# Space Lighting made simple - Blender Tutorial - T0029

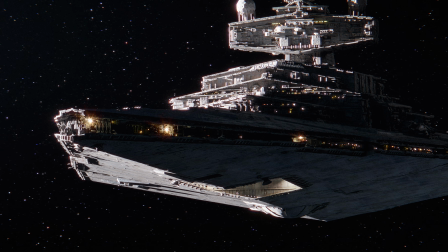For this video, I'll take you through the 3 core principles that I use when I light space scenes in Blender.
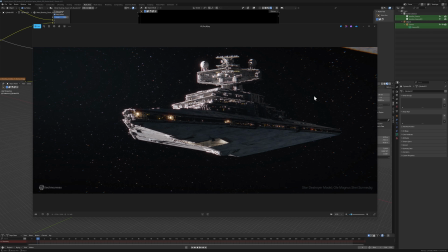So here's the starter story from the intro, made by Ole Magnus Sønderborg. Awesome model, very heavy for my computer, even though I have what I consider somewhat of a supercomputer. So I won't be using that for the test today or for the little showcase today, because it's just too slow to work with.
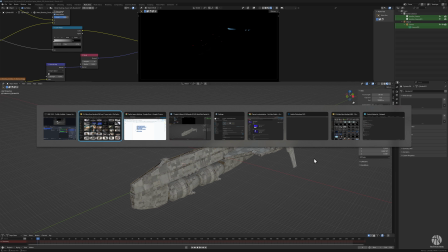Instead, I'll use this ship design here from an earlier video. Okay, so here we have basically the render.
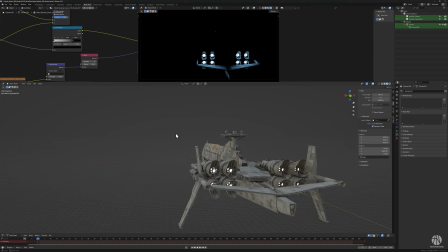If we just rotate the camera, you can see here are the engines in the back and no other lighting.
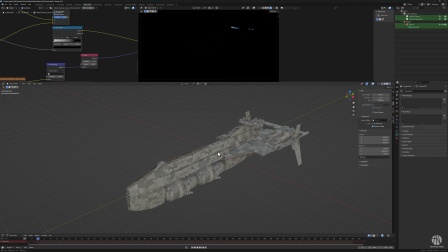So I figured we just start from the get-go, and I'll be quite effective on this up front, and then at the end I'll dabble a little bit more. Be effective on the front so that you can actually see what the hell is going on. So if we start by adding a light, it'll be a sunlight, because it has to be a parallel light, right?
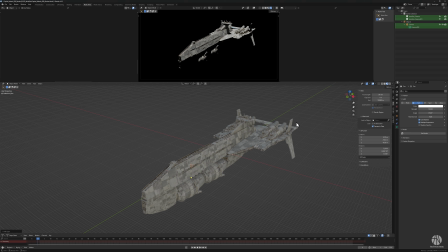And it has to have strength enough to be quite bright.
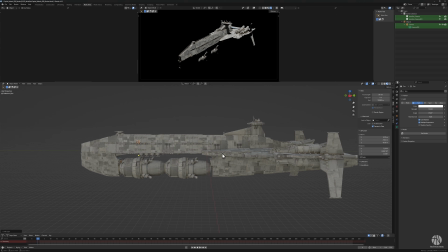And just to make sure that everything works really well, I set my albedo texture to be relatively bright.
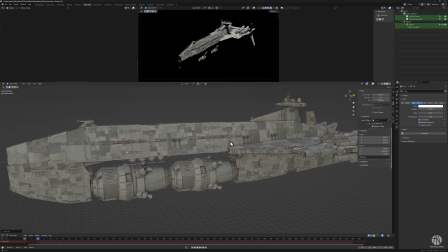If this gray is too dark, it will be very difficult to gauge.
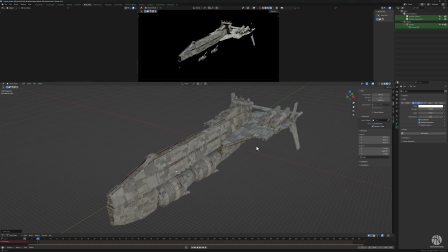So consider having a surface that is relatively bright to start with, and then all other things will sort of fall into place. So for the sun, just move that to the side a little bit. 10, 20, yeah, now we're talking. 30, 40.
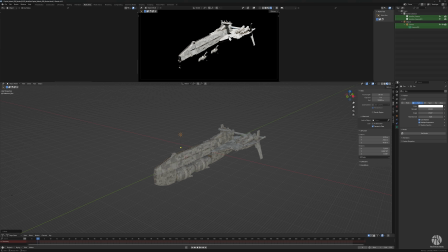Cool. So what you notice is that it's actually quite, what do you say, bleachy. It's almost like it's crashing out in full white. Sorry, my English is failing me here, but this is sort of Danish expressions, but it's maximized and it's sort of crushing the image a little bit. But the upside is, when it's this powerful,
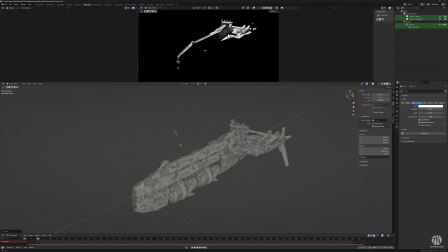you can see as I rotate the sun, you can see that this surface here is bouncing up on the hull itself, right? And the cool thing about this is that it gives this really stark setting or sort of feel that's important for space, because starkness is quite important.
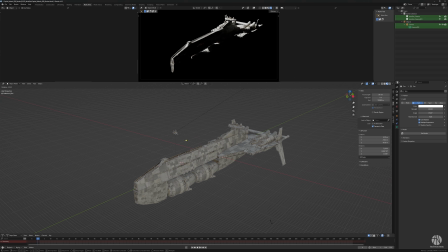We will modify this over time, and I'll show you what's up with that. But see, even this one where the light comes in underneath the body here, if we play with the brightness of the light, you get lots of bounce, but still it remains very stark.
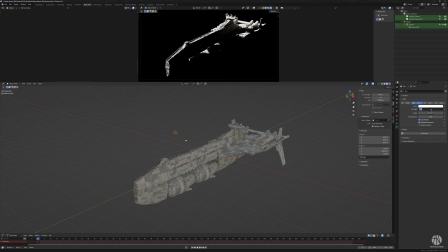So it's really cool to push the sun, let's say, beyond what you would normally do. That's the first part. The second part, let's just create a second light source here. That'll be a massive area light. What am I doing here?
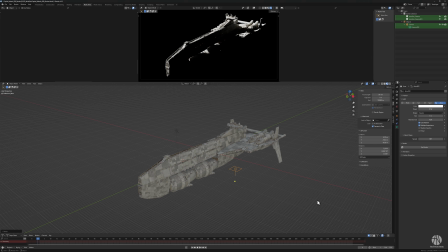What's happening? There we go. And we'll make that a big one. And I'll make it cold, warm. Actually, I'll make it a little bit warm. And let's see.
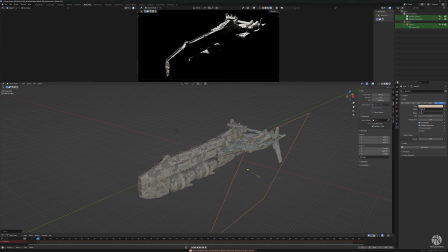The bigger the light source is, the more watts it needs to really work. Okay, 1 milliwatt, fine. And then we just, you can see it's placed by the side of the ship. I can also make it bigger, I suppose. Come back to the color.
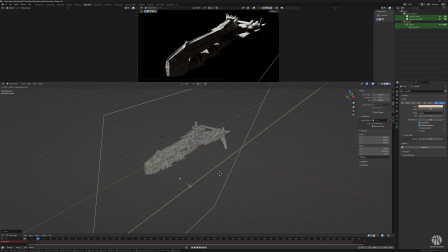There you go. So this is so big now that it actually illuminates the surface quite flatly, as you can see. If you want, you can certainly position it like this, right? So if you want to have less attention on the front, more attention on the wing and the back, you can move it back here.
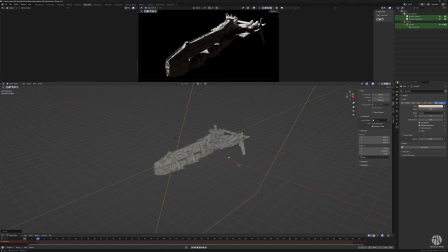But for the case of argument right now, let's just have it remain here. And I'll sort of scale and play with this one.